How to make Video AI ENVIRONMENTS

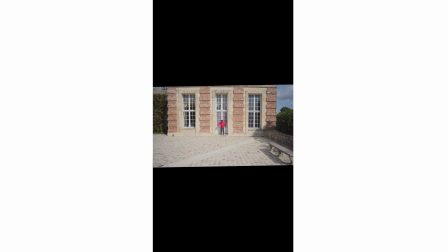Same concept but this time you will select the top and bottom empty spaces.
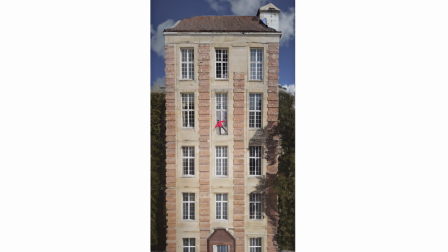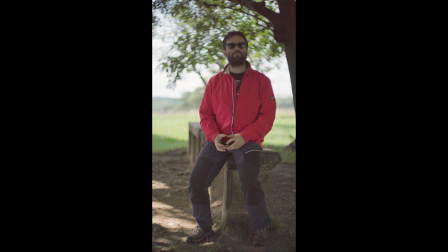One very interesting aspect of Generative Fill is that it would respect the bokeh
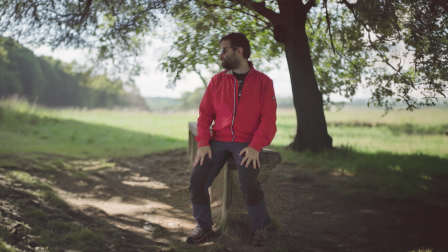of your original footage making it very good at expanding the depth of field of a scene
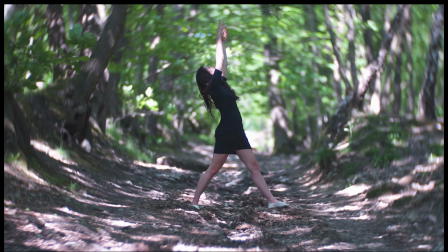this is even more crazy the ei can recreate swirly bokeh
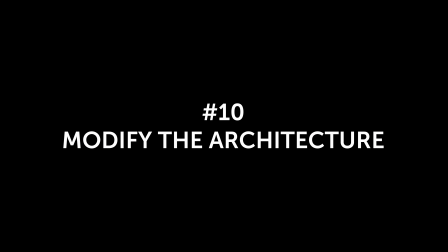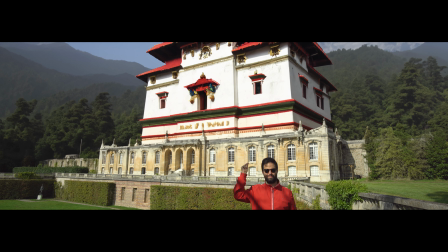by just selecting the top part of the building you can totally change the look of the architecture
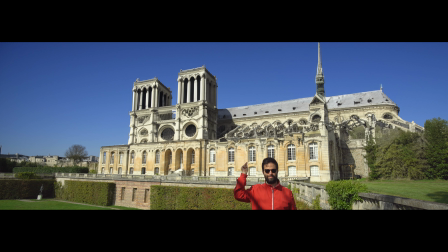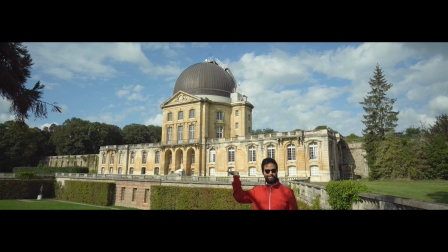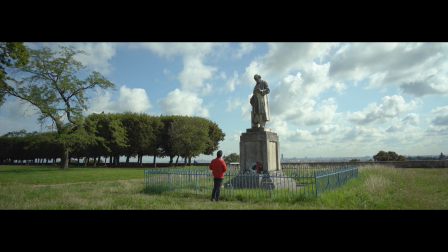you can modify a non-moving object by just selecting around it and typing a similar prompt like a fish statue or a frog statue
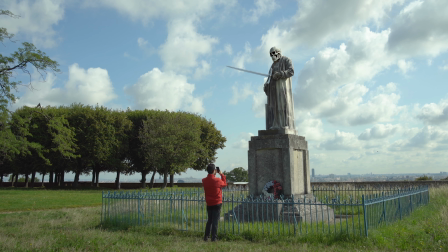You can change only certain parts of the object and keep the general shape.
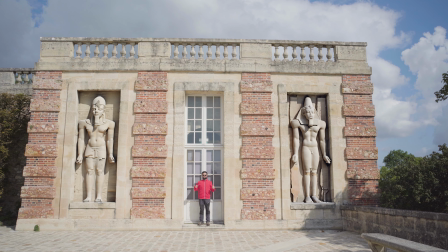You can also add an object in a specific place that will interact with an existing space.
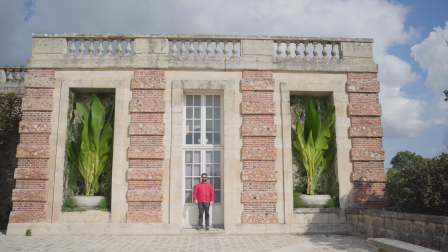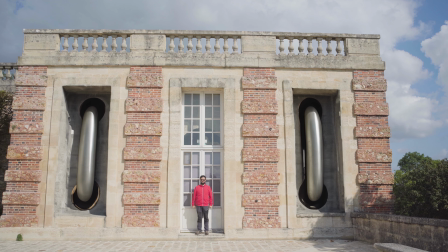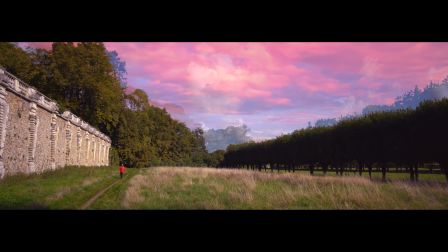Changing the sky is a great way to change the storytelling of your sequence and color grading will help sell the modification.
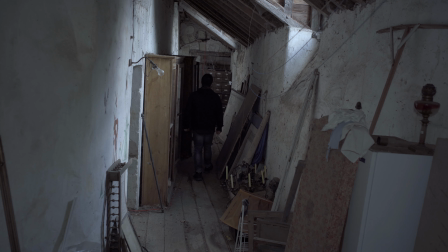By resizing your shot to be smaller, you can augment the depth of the scene and add new elements.
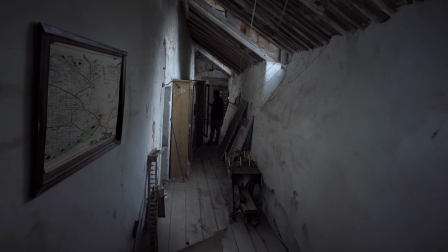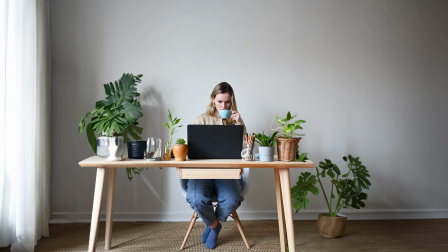Any room can be augmented and modified as long as you film yourself in front of a uniform wall.
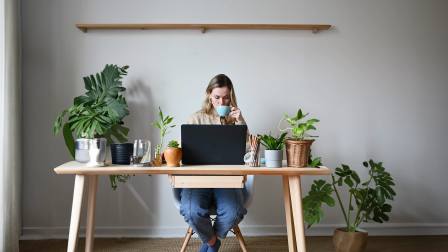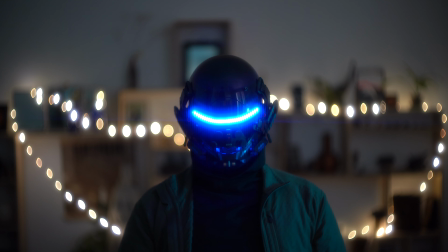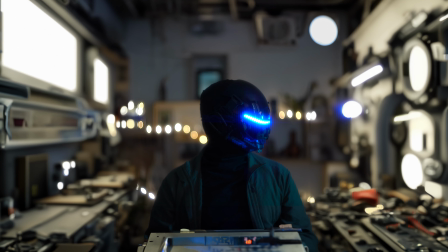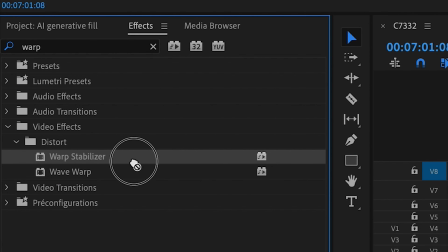If you shot handheld footage without moving too much you can apply a warp stabilizer effect and change the result to no motion.
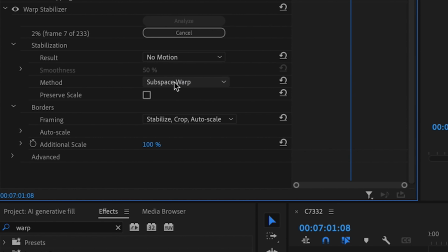This will give you a static result like if you use the tripod.
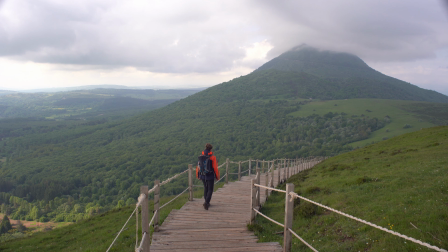Then you can take a snapchat and bring it to Photoshop to create new elements.
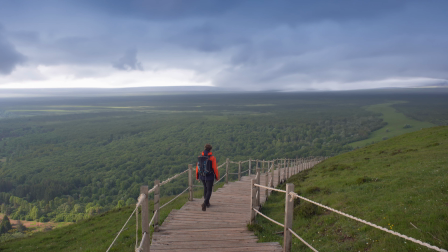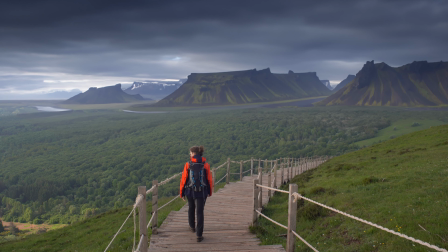You can even add a fake shaking effect to make the new scene more realistic.
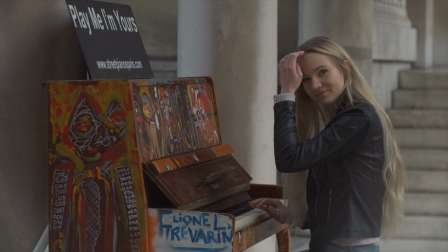Playing with all the possibilities blew my mind and I can't wait to use what I learned in my next videos.
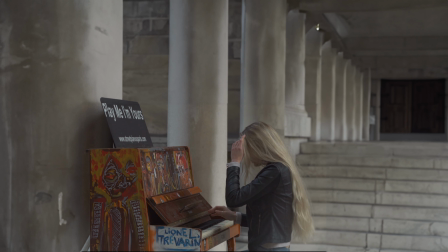Let me know in the comments what kind of crazy ideas you want to make with generative feel for video and tag me if you create some cool stuff.